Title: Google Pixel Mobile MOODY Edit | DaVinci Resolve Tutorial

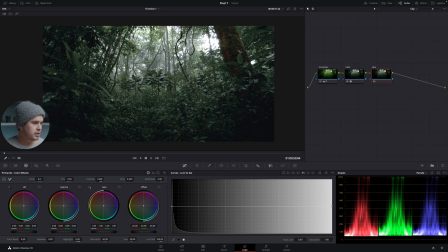Everything is completely in focus, bar this plant over here, which is very close to the lens. So what I want to do is create the effect that this was shot with a longer lens or with a camera.
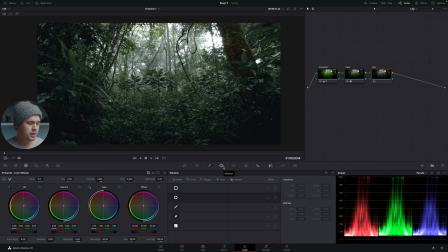So what I'm gonna do is use the power windows. Now, the power windows are just tools or shapes that you can apply into your image to edit specific parts of your video. So in this case, we can apply a square, a circle, or even a polygon or a custom shape polygon or a gradient.
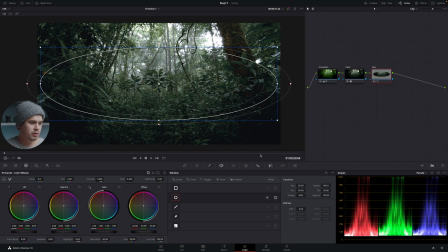In this case, I'm gonna select the circle. I'm gonna expand it just to blur out the borders of the image that have the elements closest to the camera. So I'm just gonna drag the circle up, just create an ellipse, an oval over here, add some feather just to make the seamless blurring effect going towards the center.
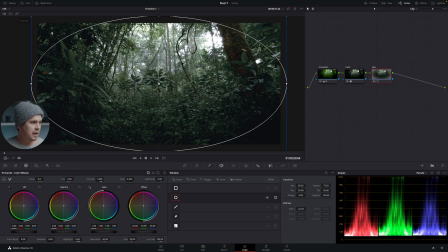Maybe you make it a bit bigger, something around these lines. And then we can always activate the highlight that will reveal our mask.
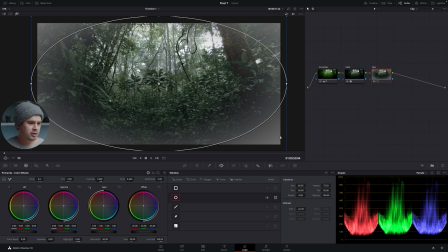And as you can see, we're selecting everything in the center in this case. The gray parts are the things that we're not selecting, so we want the opposite. So we're going to select this button over here to invert our mask, and there we have it.
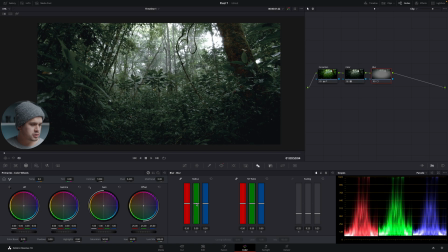Now we're going to go into the blur, and here I'm just going to amp up the radius ever so slightly, not too much, otherwise it's completely unnatural. Just add a bit more blur into the borders of our image. Yeah, something like that. And there we have it. Now our image has a bit more depth or a bit more layers to it. Next, we're going to create another node, and this one is going to be called gradients or vignetting, depending on the video that we're in. Another node. So in this case, we're going to apply a gradient, but for other clips, maybe I will apply a vignette. So this node will be altered depending on the clip that I'm editing.
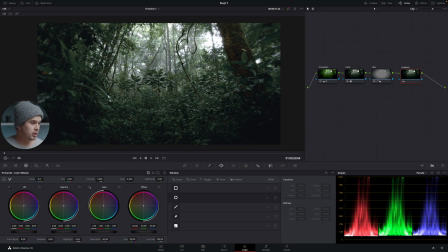So right here, I'm gonna apply a gradient, and the purpose of this gradient is gonna be to darken the lower part of our image that contains a lot of the noise created by the small sensor, but also to draw the attention of this viewer into these plants in the center and also into the highlights. So we're gonna use Windows once again. In this case, we're gonna create a gradient.
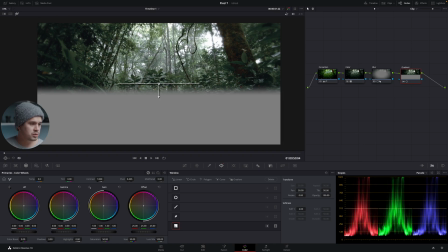And if we activate the highlight, we can see that the horizontal line basically dictates where the gradient starts.
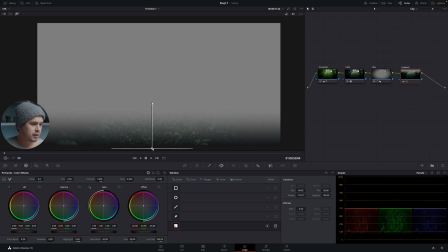You can just turn it something around these lines, and then the arrow will determine the amount of feathering that we apply.
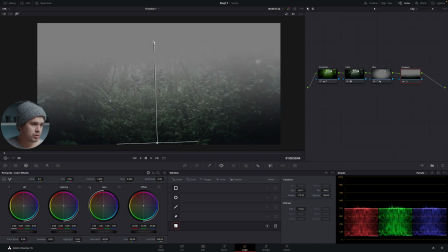So we don't want to go up too high.
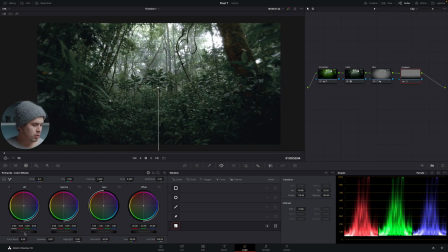We're just going to darken these parts of the image, and then I'm just going to lower a bit of the lift that will control the shadows, just lowering just a bit, adding a bit more contrast, and then lowering the gamma as well, that controls the midtones just a bit, something around these lines, just making a bit more of a dramatic image. Now, as you can see, these power windows that are applied to specific nodes, everything that we alter in that node will be affected or will be masked out by the window that we applied.
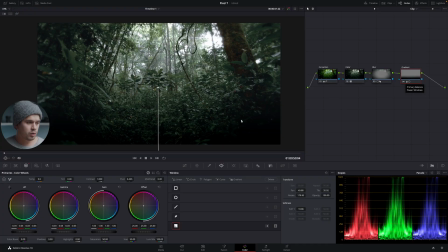So any edit that I make right here will only be applied to the dark parts of the gradient. So for example, if in the shadows I would add a purple, it will only be applied into that part of the gradient. The windows, they're great tools to have to edit specific parts of your image.
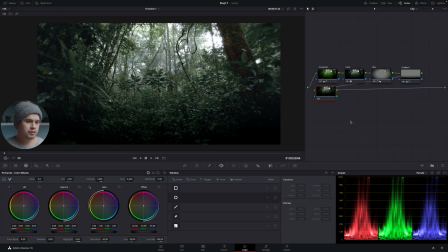Okay, let's add the fifth and final node. Now the fifth and final node, I'm gonna call it final corrections. Now this node, I'm gonna use it to compensate the exposure depending on the clip. As I said, I'm gonna copy these nodes that we created into every single clip on my timeline. So in this node, I'm gonna correct the exposure and contrast, much like the exposure and contrast sliders that I use in Lightroom to compensate for the preset in every single image. Now in this node also, I'm gonna add some mid detail. Now mid detail is very similar to clarity in photo editing apps.
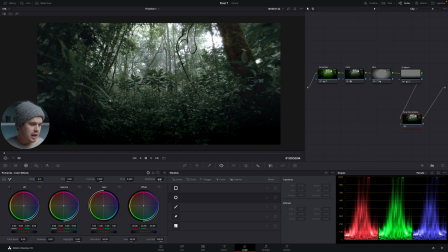As you can see, you have it over here in the general or primary color wheels, and mid detail will add contrast to small parts of the image in the midtones. As you can see, if I amp it up to 100%, it's basically doing the effects of clarity in Lightroom.
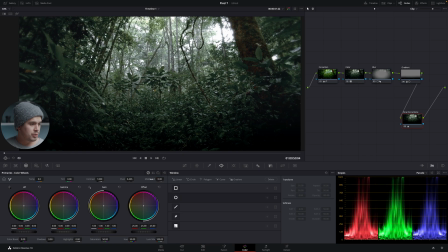So I'm going to reset it.
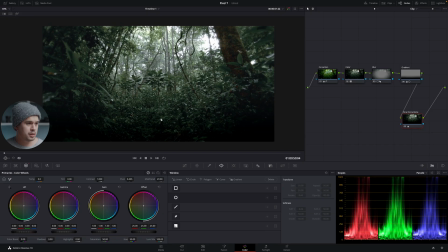In this case, I'm going to go around the 30% just to add a bit more punch and sharpness to our image, a sharpness that we reduced by applying the noise reduction filter. Now, of course, this value will be altered depending on this image that I'm editing. So of course, I'm leaving it into the last one. So basically, this is how I edited a single clip, and then I copied the settings into the other clips on the timeline.
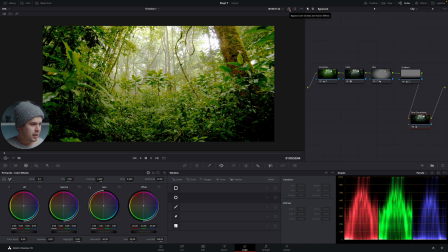So we can see the before and after. This is before, and as you can see, the image is basically horrible.